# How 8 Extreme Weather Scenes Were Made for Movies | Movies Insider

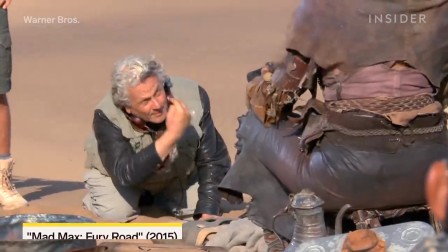4:05 For the dystopian world of Mad Max, director George Miller wanted a disaster sequence that would feel apocalyptic.
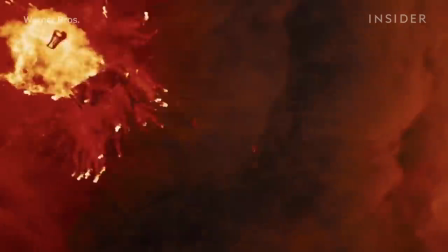4:12 A toxic sandstorm with twisters sucking cars up into the sky and spitting them out.
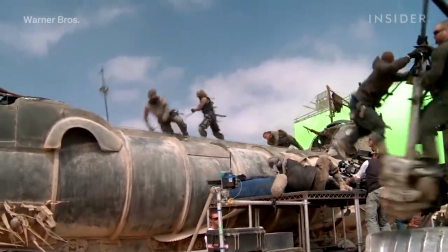4:17 And it was the biggest VFX sequence in a movie known for its practical stunts.
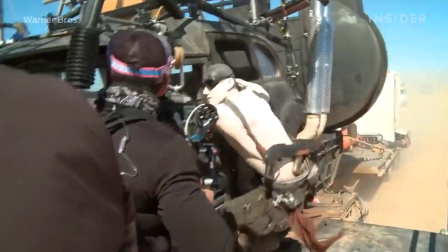4:22 The crew started by filming the actual cars racing through the desert in Namibia.
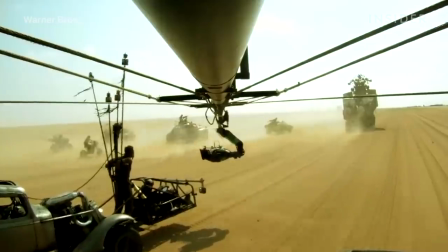4:27 They used this footage to perfect the layout, movement, and scale of the storm effects.
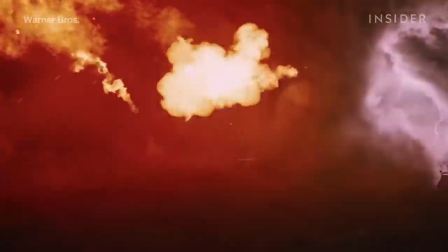4:32 The practical shots were then relit to fit the unique lighting of the storm, and combined with digital effects, swapping in CG cars and drivers as needed.
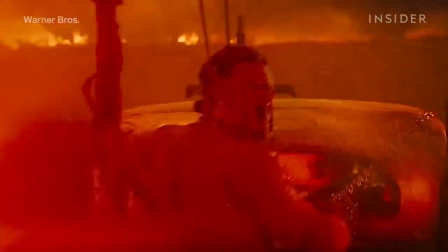4:40 They relit these shots of Tom Hardy with more firelight to reflect the fuel that was leaking from the car and catching fire.
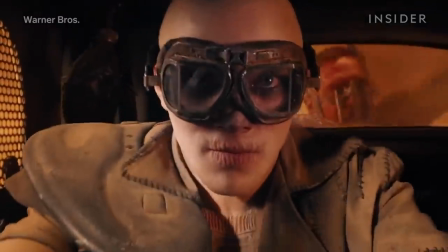4:47 To make the cars look like they were driving faster through the storm, the VFX team went with a conceal and reveal approach.
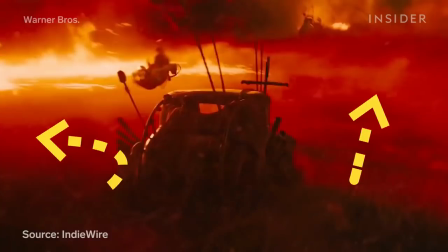4:54 They replaced the ground in many shots and added massive digital dust clouds, so viewers could only get occasional glimpses of cars as they raced down the desert.
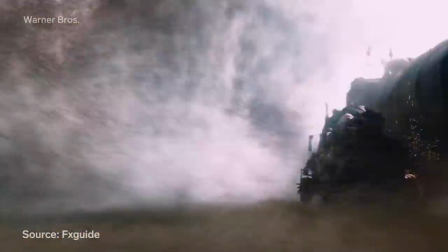5:03 Any given shot has up to seven types of CG dust coming up from the ground.
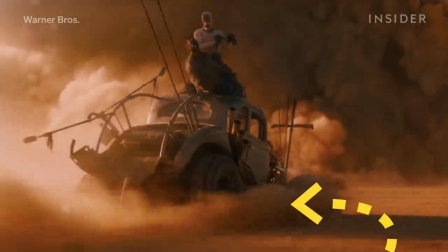5:07 From the lower levels of fine dust blowing around the surface, to lumpy dust that went up to about mid-car height, to massive eddies of dust billowing around.
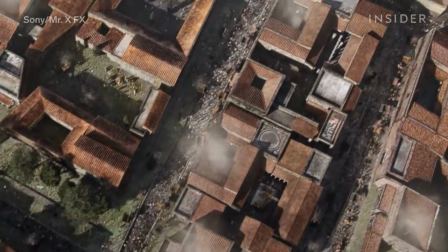5:19 For the historical disaster movie Pompeii, the filmmakers had to accurately recreate this ancient city and destroy it with just as much accuracy.
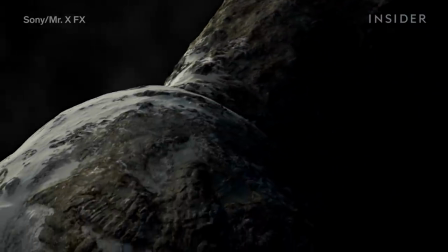5:29 But what we know about Pompeii is mostly based on scientific hypotheses, written records, and what remains of the ruins.
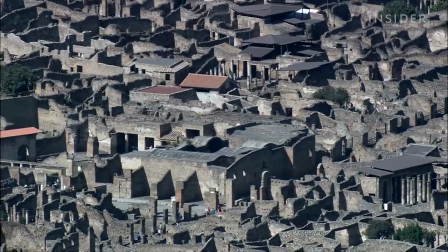5:35 So, director Paul W.S. Anderson and his team spent six years researching and imaging the city, including taking a laser scan of the ruins.
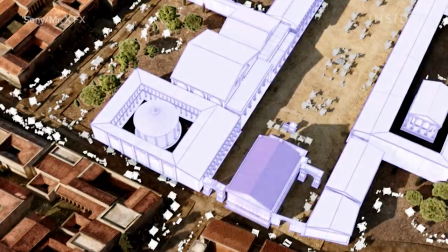5:44 They used that to build a life-size set based on the real dimensions of Pompeii, with streets sized precisely down to the last millimeter.
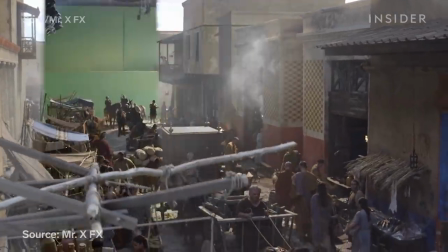5:52 The visual effects team also had to replicate the whole set digitally for the disaster sequences,
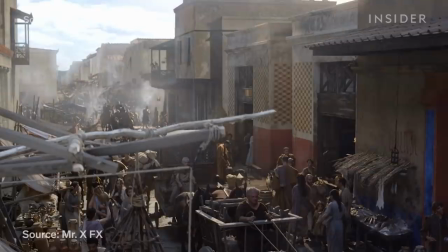5:58 creating over 100 CG buildings and over 200 CG props.
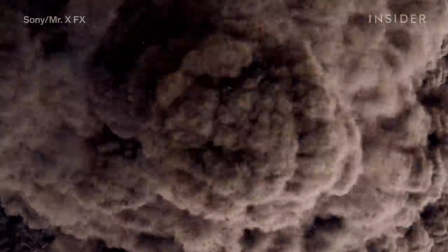6:02 All this work, though, had to be destroyed when Mount Vesuvius erupts, collapses buildings,
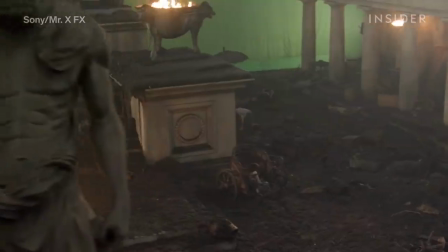6:08 triggers a tsunami, and ultimately wipes out the city.
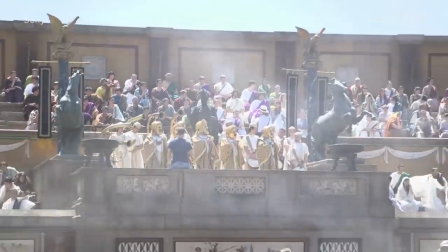6:12 For this scene in the crumbling arena, the crew filmed 500 extras inside the actual set,
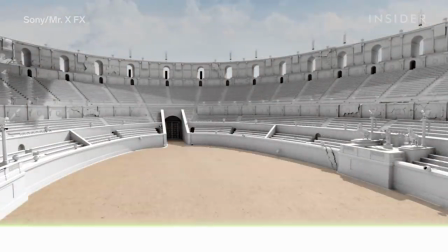6:18 then had VFX artists digitally extend the set and double the extras.
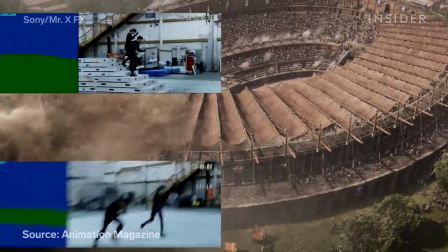6:22 To animate the digital crowd realistically, the artists used mocap footage of stunt people pretending to escape the wreckage.
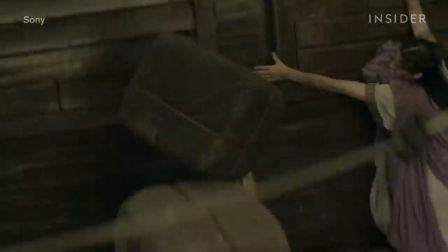6:29 Next there was the tsunami, which capsizes a boat in this scene. The crew filmed part of that practically, using a gimbal as the boat deck.
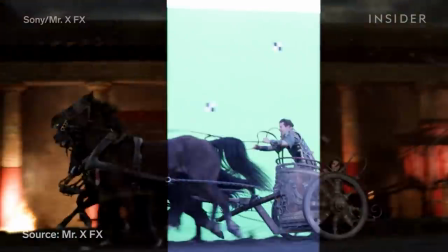6:37 Then the city streets. For this chariot chase, the crew filmed the horses and stunt doubles on a dirt track in front of 400 feet of green screen,
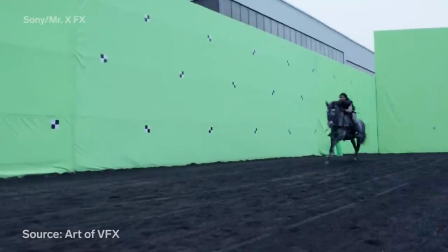6:46 then used face replacements to swap the actors into the close-up riding shots.
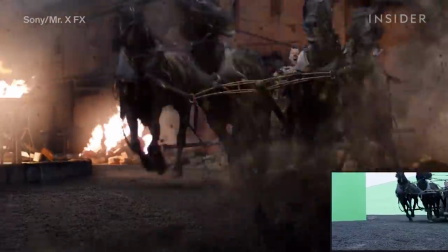6:50 But the hardest part was replacing all the backgrounds with CG sets, all of which were getting pelted with lava bombs.
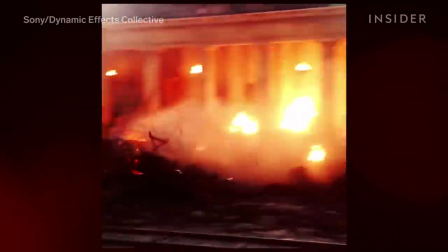6:56 Not everything was digital though. The Canadian studio Dynamic Effects filmed actual footage of fireballs and explosions,
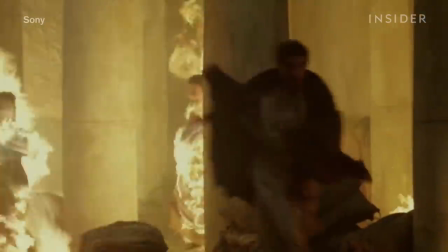7:04 along with some practical shots of stunt actors being set on fire and ash raining down on the city.
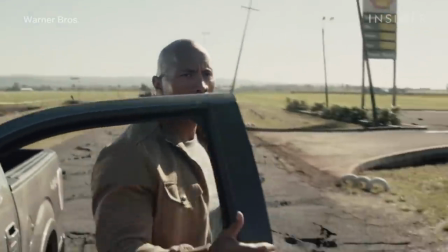7:13 When earthquakes strike in San Andreas, the earth splits open in ways that haven't been seen in real life, at least not yet.
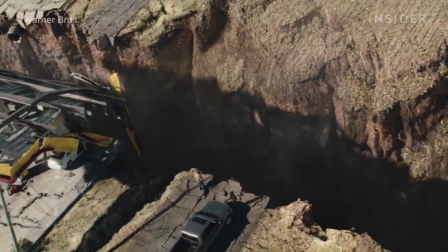7:21 So the filmmakers had to depict these giant chasms with a terrifying realism. Older movies might have created a background like this with a matte painting.
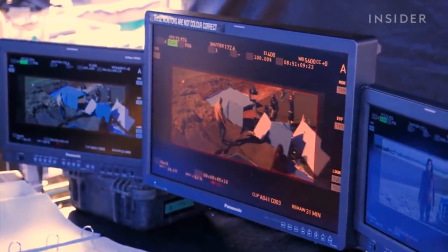7:30 But these environments had to stand up at so many different distances and camera positions that creating a matte painting for every angle wasn't practical.
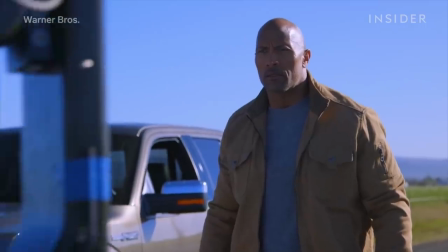7:38 So they built many detailed environments digitally,
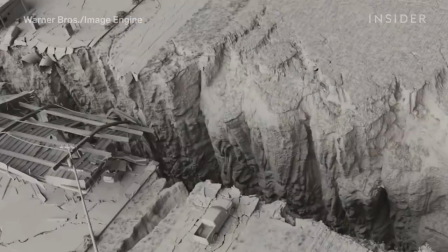7:41 including this expanse of rural California with a 85-foot-wide, 300-foot-deep chasm.
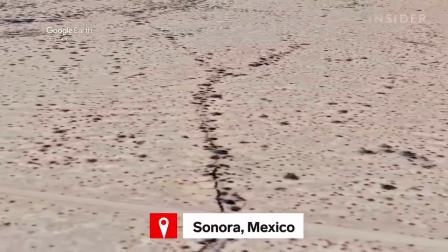7:47 The VFX artists referenced a smaller earth crack in Sonara, Mexico, to see how the ground crumbles as soil pulls apart.
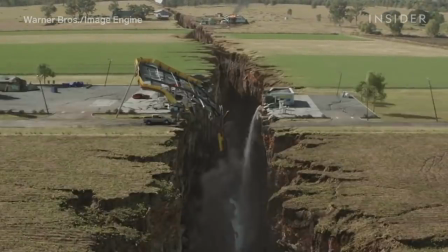7:54 They used that to place the boulders, small rocks, and dust crumbling from the edges of the cliff and the layers of plants,
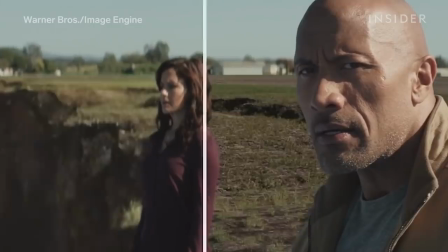8:01 leaf, litter rocks, sticks, and tire tracks in the surrounding area.
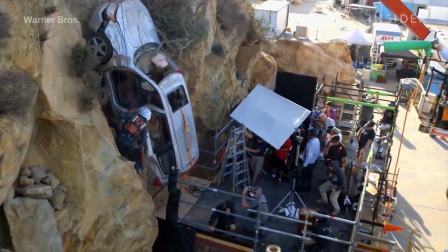8:05 But grounding the CG in reality also meant going the extra mile to place actors in the digital space.